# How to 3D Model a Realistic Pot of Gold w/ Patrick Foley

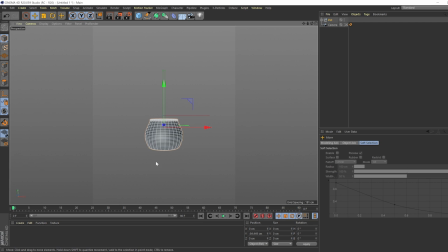493s
Remember, it was pretty far in the frame last time, so we don't have to make, we can make this thing pretty damn small. And that should be good. Let's create a plane just so we kind of know the perspective of what everything's doing here.
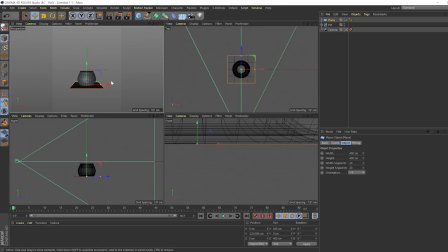508s
Let's make sure the ground is touching this guy.
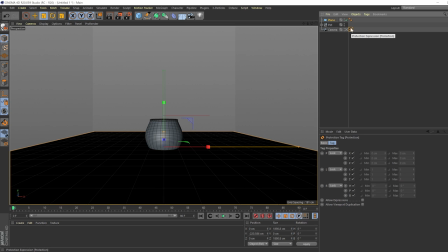514s
We can just scale this up. And before we move on, let's actually remove this protection tag, or rather just move it anywhere else so we can manipulate the camera real quick.
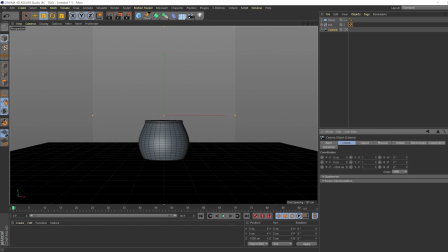524s
Let's change the focal length to portrait. And scale back a little bit.
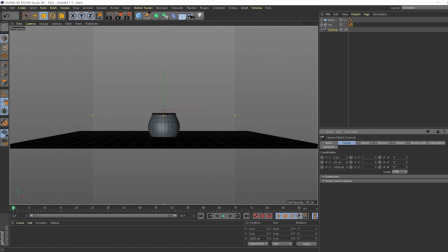534s
And let's take this guy down
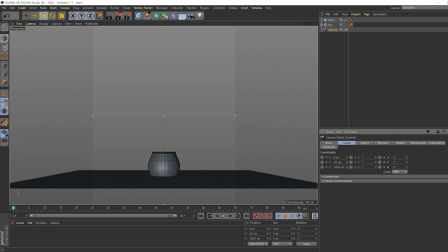540s
and a little bit up, because we want this thing to be kind of small in the frame.
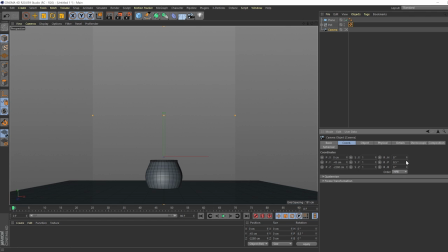546s
Boom. And if you hold down Alt, it'll go by the 10th, I believe. And that should be good. So what I was doing there is I was changing the camera because I was changing the focal length,
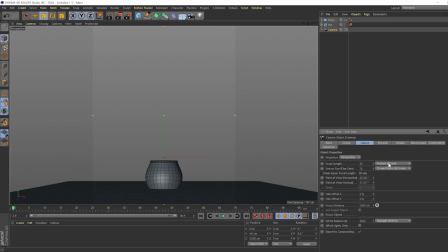562s
because if you have a wider camera, everything's going to stretch a little bit more versus a something like a longer lens, like an 80 millimeter or portrait. Everything's going to look kind of like set in stone and really hold its own weight there. And it's going to look more prominent, as well as depth of field. That's going to help us later.
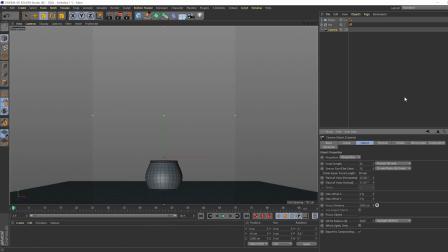578s
So a longer lens means a shallower depth of field. So that should be good. And we're looking good here. So let's drag this protection tag back on the camera, make sure we can't move anymore. And that is looking good.
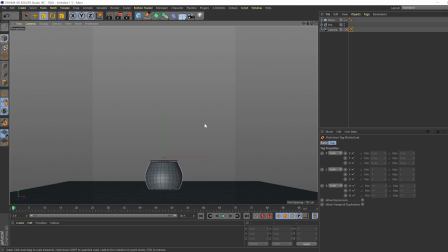599s
So next thing we're going to want to do is make sure we have our rainbow.
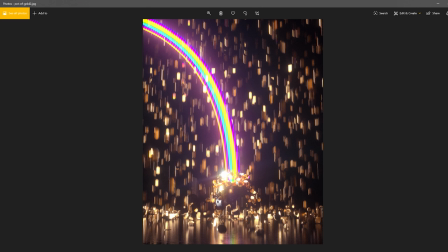605s
And the rainbow, very obvious, a nice curve here.
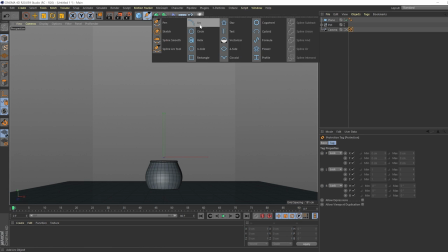610s
So what we can do is we can take a, we can start with an arc.
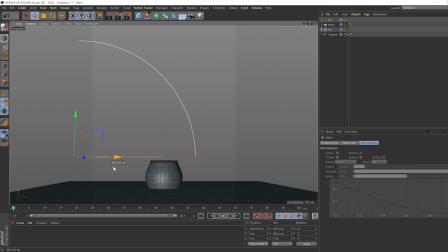617s
We can increase this guy, and pretty much you can see the arc is almost already giving us our shape that we're looking for. If we drag this guy over here,
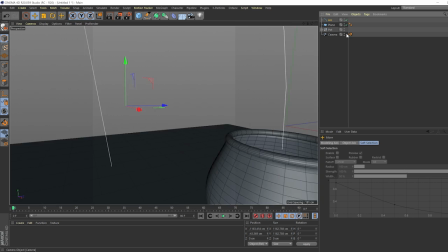629s
move it down a little bit, that should be falling directly inside, and that's good.
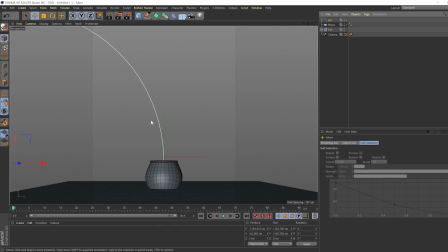637s
The next thing we want to do is apply some geometry to it, because right now a spline not only is not the right shape that we're looking for, but it is a there's no geometry. So what we're going to do is grab a plane, simple plane,
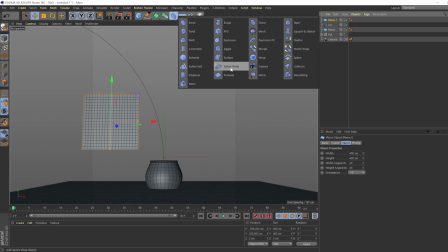653s
and we're going to hop this guy on the Z just so we can see it, see all the segments. And then what we're going to do is grab a spline wrap.
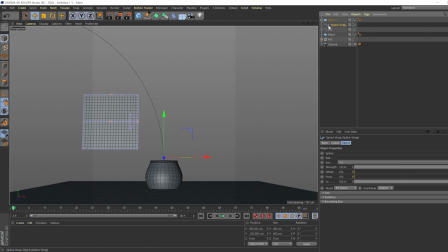663s
And within the spline wrap, we're going to drag that on top of or as a child of the plane, and then grab the arc as the spline. As you can see, this looks like some kind of weird funnel thing, but that's only because the orientation or the axis is wrong. So let's just flip that until we're on Y positive.
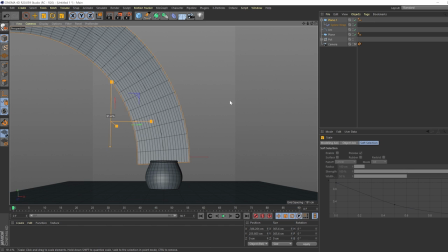681s
And so we're going to take the plane and just let's go T and scale this whole thing down. Looks good. And as you can see, the geometry is totally not fitting to this. So we can pretty much take out all the width segments and just increase the height segments by maybe 100.
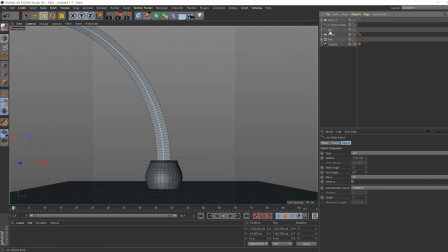703s
And so right there, that looks good. So it all just depends on how smooth you want this thing to be, as well as this the spline itself. So if you go to uniform, that'll make it less jagged if you add some nice segments. Let's go to like maybe 48, something like that. And that looks good.
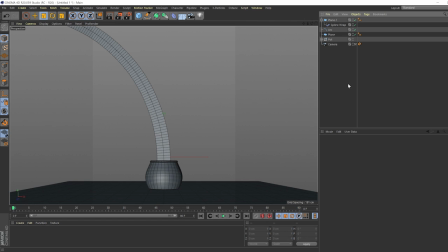723s
So the next thing we'll want to do is start making some coins here. And that's where the fun kind of happens. And so we got the pot. We got the rainbow. Call this rainbow. Cool.